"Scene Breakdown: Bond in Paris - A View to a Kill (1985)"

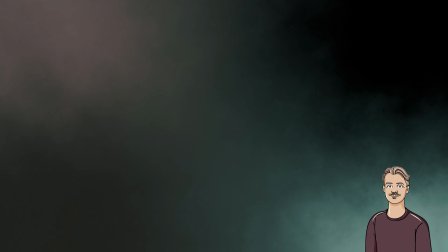Continuing my little miniseries on the 14th James Bond movie, A View to a Kill, which turns 40 in 2025.
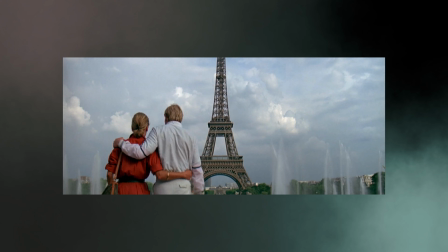Early in the movie, Bond travels to Paris to meet up with a French detective called
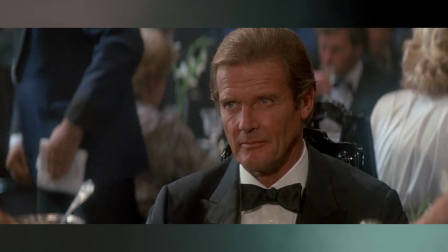Aubergine to find out some information on the main villain of the film, Max Zorin.
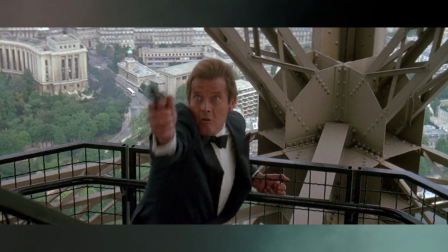These scenes have always been near and dear to me as I visited the Eiffel Tower in 1986,
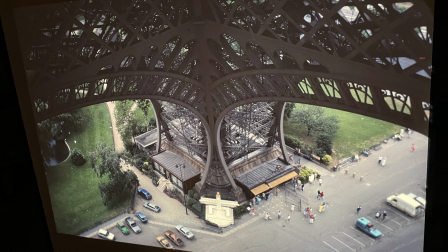a year after the film came out. And as a kid, it was extremely exciting to walk in the footsteps of James Bond.
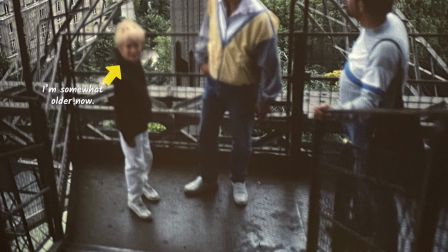So I'll add some of my own memories as we go along.
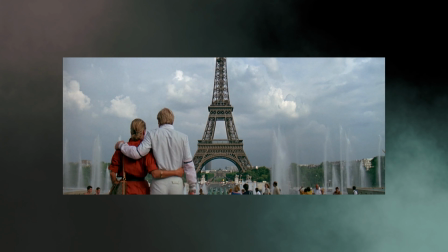So we start off with the shot of the Eiffel Tower, and we have this young couple walking by the camera, almost like a curtain reveal.
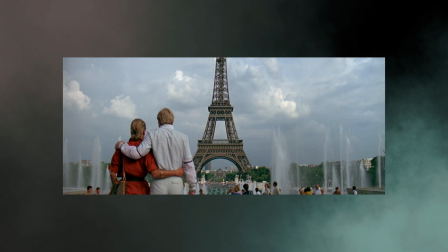Also gives the image a nice composition with a foreground, middle ground and background.
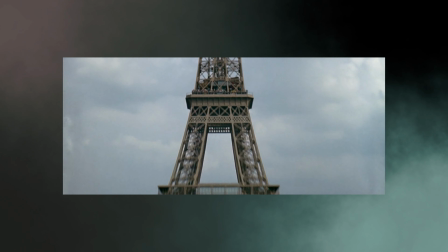A zoom like this is not something we see often in film nowadays.
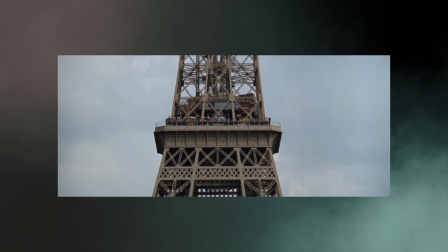In a modern movie, this probably would have been like a drone shot flying over Paris and closing in on the tower.
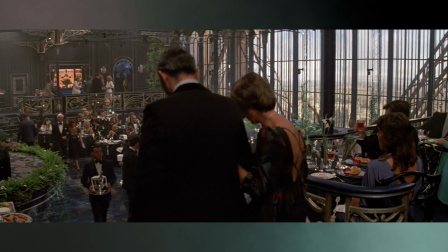So we cut to a restaurant on the second floor.
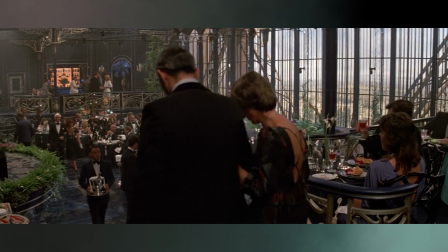Now back in '86, me and my family looked everywhere for this place and could not find it, which was extremely puzzling.
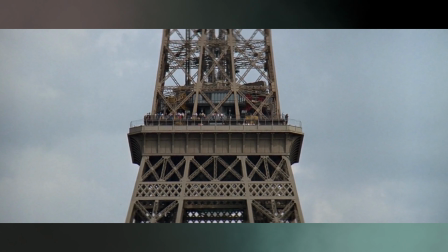You should know that the second floor of the Eiffel Tower is not that big. How was it possible to not find this place? I mean, what the actual crap?
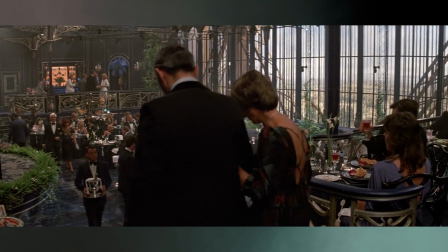Well, turns out this was a set designed by Peter Lamont, built at Pinewood Studios in England.
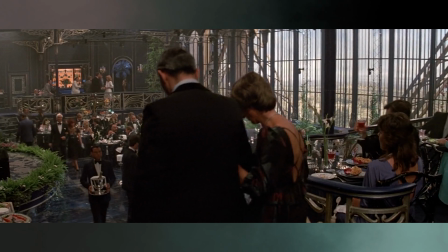There was and still is an actual restaurant on the second floor called Jules Verne, maybe about half the size.
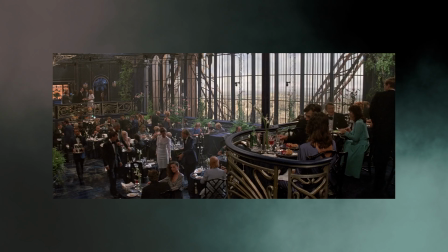We should also note that this shot is taken with a pretty wide angle lens, making everything look a little bigger.
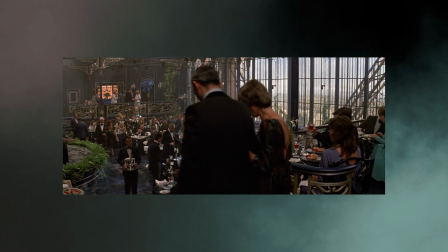And we have another couple walking by the camera, leading us into the scene.
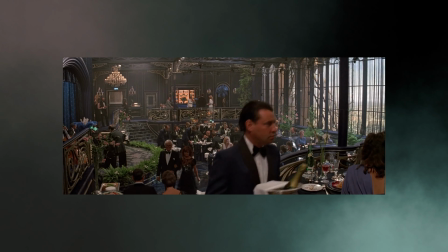It's a really beautiful shot scene, by the way, and I think that goes for the whole movie.
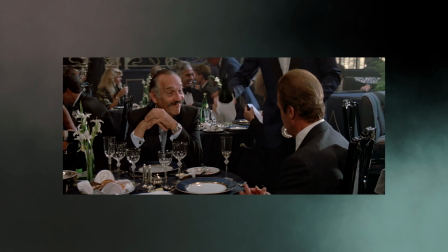Nothing overly stylized, just a really beautiful cinematic look.
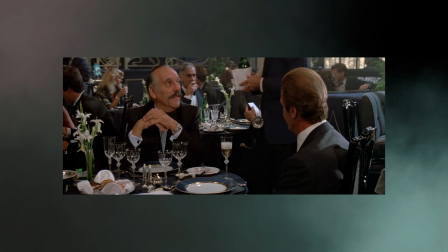So here we have Bond and Aubergine talking about Zorin.
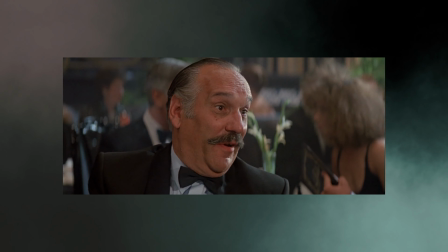Have you ever noticed when it comes to dinner scenes in movies that we hardly, if ever, see characters actually eat anything?
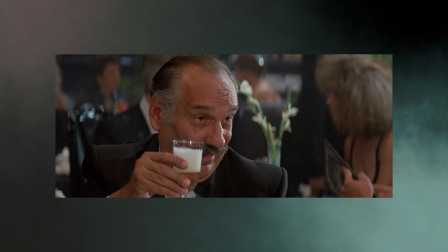It all has to do with practicalities in film production. First off, dialogue is hard to pronounce when you have food in your mouth.
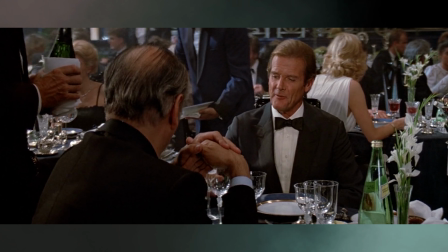And the food will turn pretty bad after just a couple of hours, especially say meat or fish.
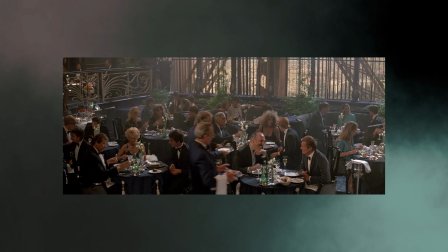And finally, even good-looking people tend not to look their best when they're eating.
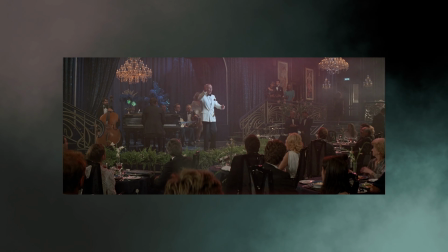The lights are dimmed and a fabulous Dominique enters, doing some sort of dinner show with enchanted butterflies.
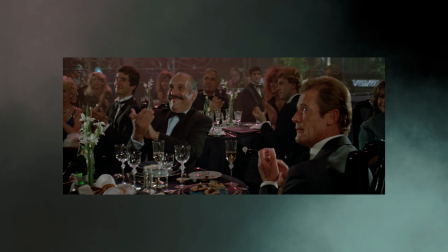Some nice special effects and editing here.
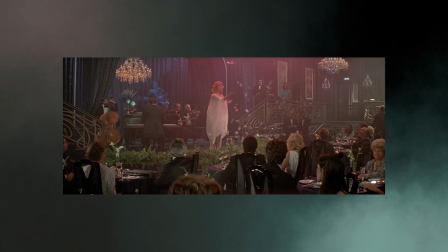If we look closely, most of the butterflies, probably just pieces of paper, just fly up and then sort of tumbles back down on the floor. I think there's just 2 of them that actually floats,
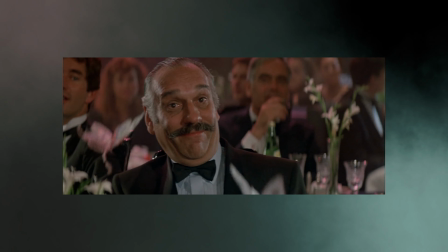but we cut away so fast that we get a sense that there's a whole lot of these things moving around the room.
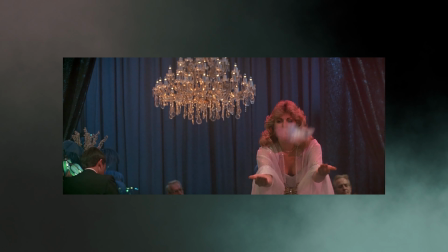But if you look close, there's never more than 2 butterflies in the same shot.
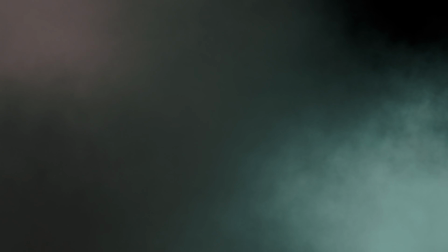It's worth noting that in the screenplay there was actually 1 single butterfly,
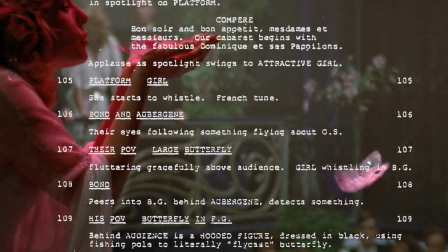but obviously more of them were added in later when it came to shooting the scene.
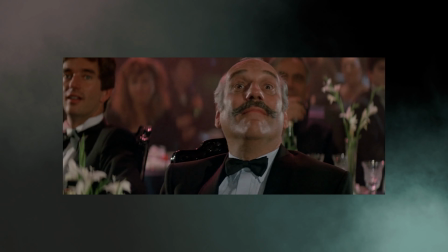Just a little character moment here, setting up what's to come.
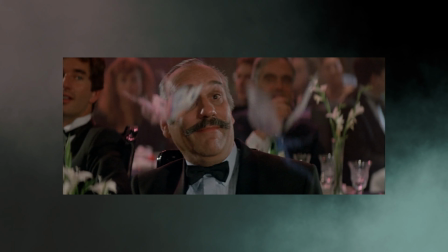Aubergine is smiling, more or less spellbound by the butterflies, unaware of his surroundings.
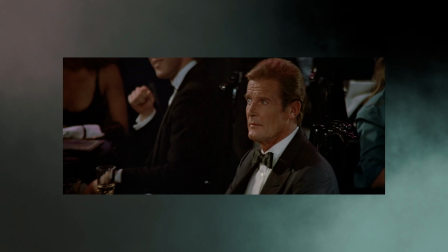But Bond is of course always alert, always analytical,
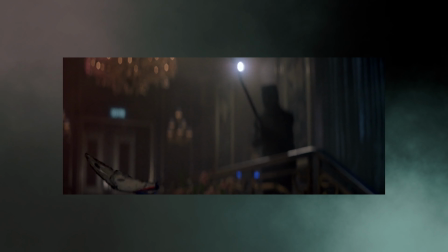and instantly figures out the trick as he spots a darkly clad
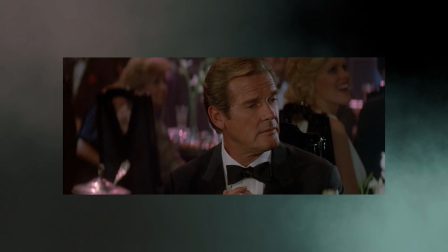man with some sort of fishing pole controlling the butterflies.
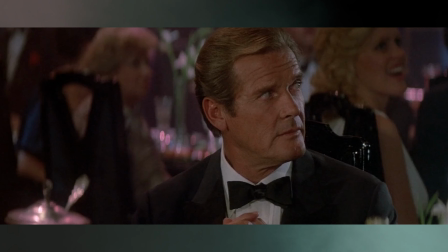Probably already sensing that danger is coming, although not quite sure how or when.
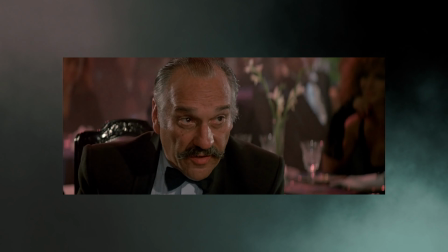And here we have the one shot of eating, and of course it's Aubergine.